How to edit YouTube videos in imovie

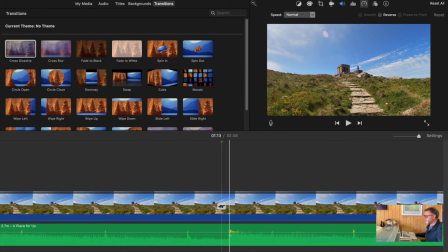1495s
Right, there's the cut. You can see that on the music there where it rises. So what I'll do is cut that there, take all that off,
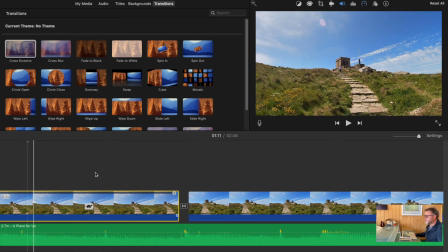1504s
and we'll get that cut, but now it might not be such an odd split.
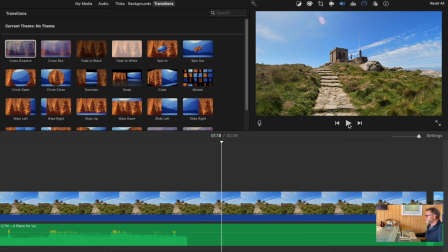1512s
Yep, that works for the first time. Right, don't need to see too much of that because we just established that positioning.
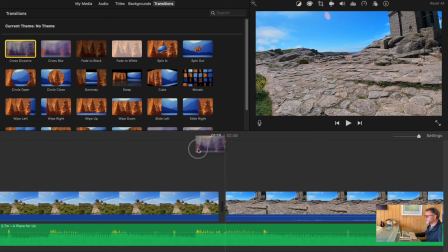1520s
So what I'll now do, put in this transition. Now we're coming to the top.
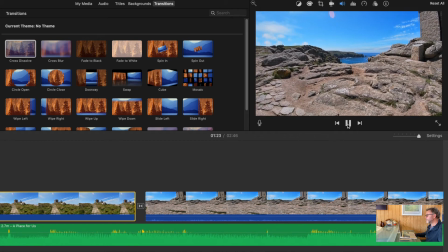1530s
And we're walking through here, got a fair bit of wobble. So again, I think I might use the trick of slowing it down.
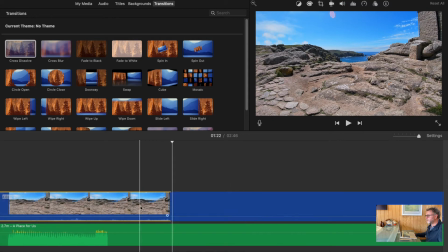1538s
So I'm going to cut it out there anyway, because we seem to have got quite a lot of that.
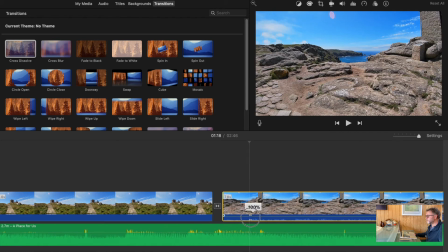1543s
And take away the sound, because on slow motion it will distort it.
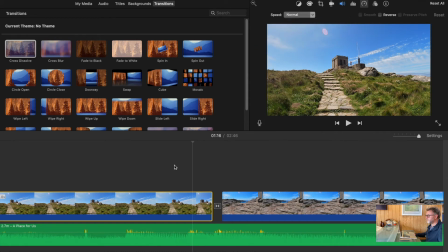1549s
And we'll go back to slightly slower. Go back to the start of that clip.
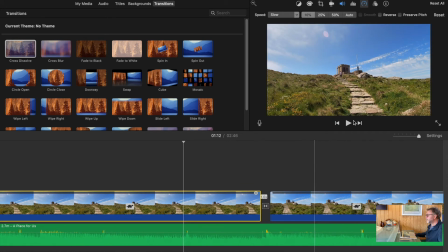1558s
Here we go. And just decide how much to use.
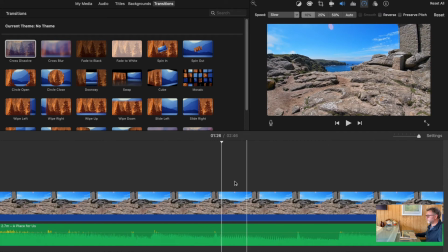1572s
So I think probably need a bit more of the beginning of that, because I think doesn't go too far, so we need a little bit of a transition, a bit of movement.
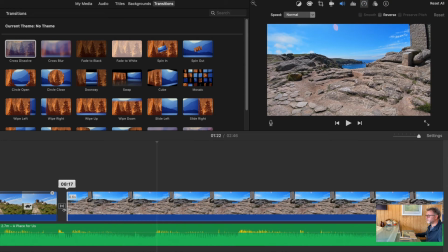1586s
So I'm going to come back a bit, start it earlier, but then finish it sooner in there. So you get the idea of removing. So we'll cut that.
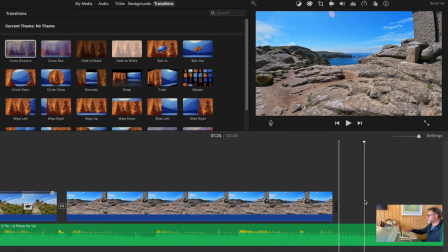1599s
I can always extend or shorten that in readiness for this shot.
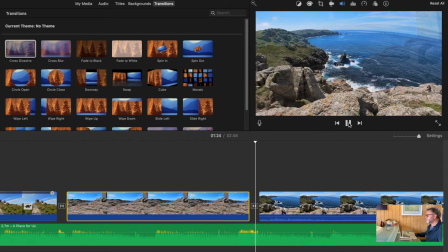1608s
So we'll cut through, leave the sound of the sea in.
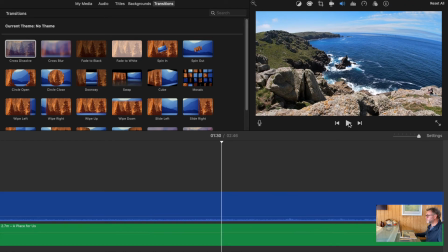1616s
So that works roughly.
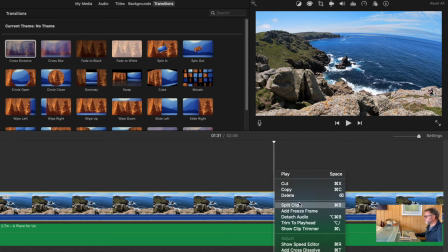1618s
So what I'm going to do now is just choose a place to delete, just for the purposes of this.
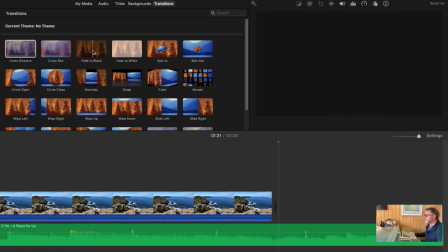1626s
What you can do then at the end is fade to black,
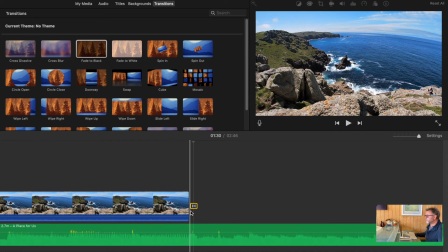1632s
but also to make that more of a gentle fade, because I think you'll find it's quite harsh.
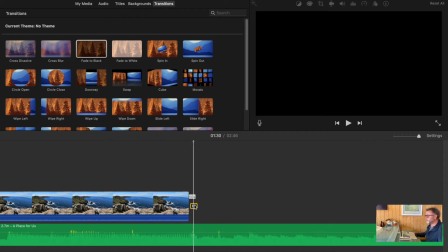1638s
It goes very quickly. If you left click on here and then right click, you'll see something called Show Precision Editor.
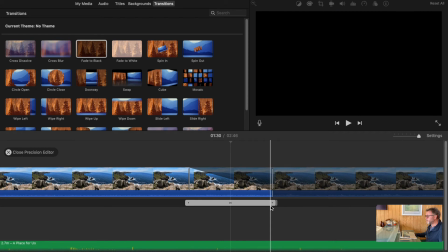1647s
Click on that and it gives you this bar here, but also you can see the color change.
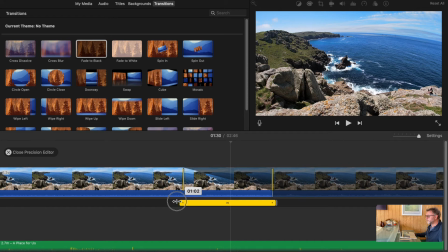1652s
And if you're able to do this, stretch that out, then close the editor again,
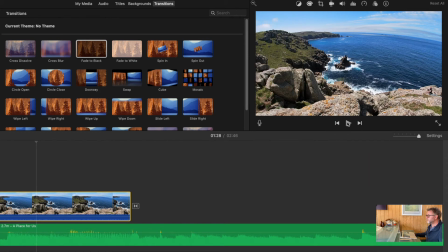1660s
you'll get a longer fade, which can be a bit gentler, so it's not quite so harsh. And the last thing to do on this section is to trim the music.
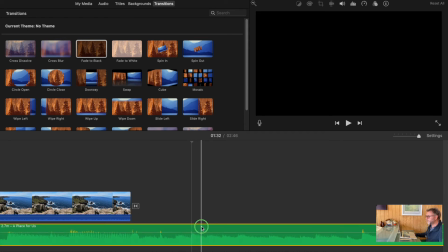1672s
Now, I found you can't trim the music here, it doesn't give the option of splitting the clip, but if you go back
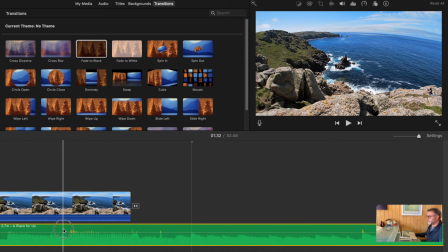1679s
to where it's underneath the video and then put split clip, you can do it.
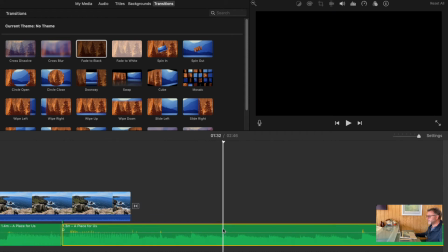1686s
So you can then delete, making sure this yellow box is highlighted,
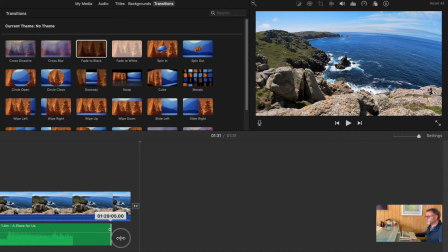1691s
the music, and then stretch it back out again and decide where you're going to fade it out.
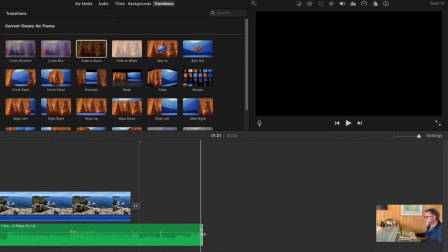1696s
How you do a fade is to take this little button here and just drag it left.
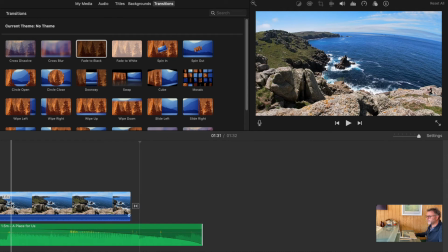1703s
Find if you do a long fade, it seems to work better. And then it's really just down to listening and deciding how you want that to work. So let's try that.
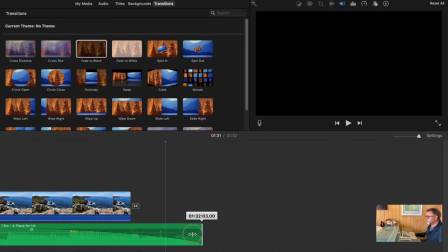1715s
So it probably doesn't need to be quite as long as that, so I'm going to put it there.
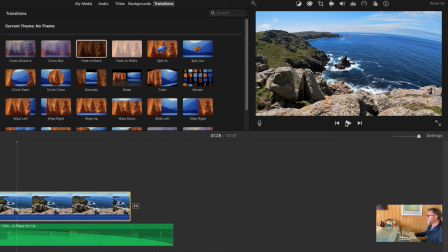1721s
And we'll run that.
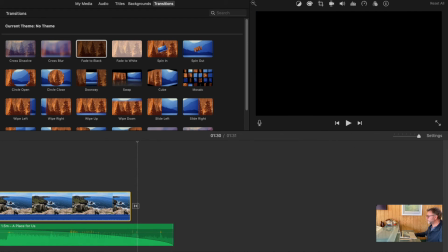1725s
That's fine for the purposes of this demonstration.
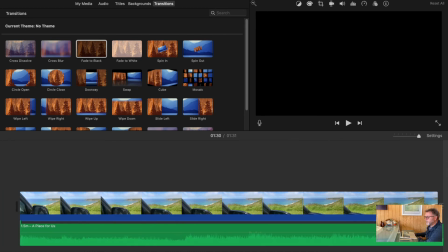1729s
So now we have got the whole thing running with some underlying sound effects and also some
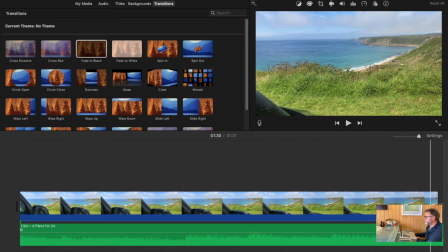1739s
music changes.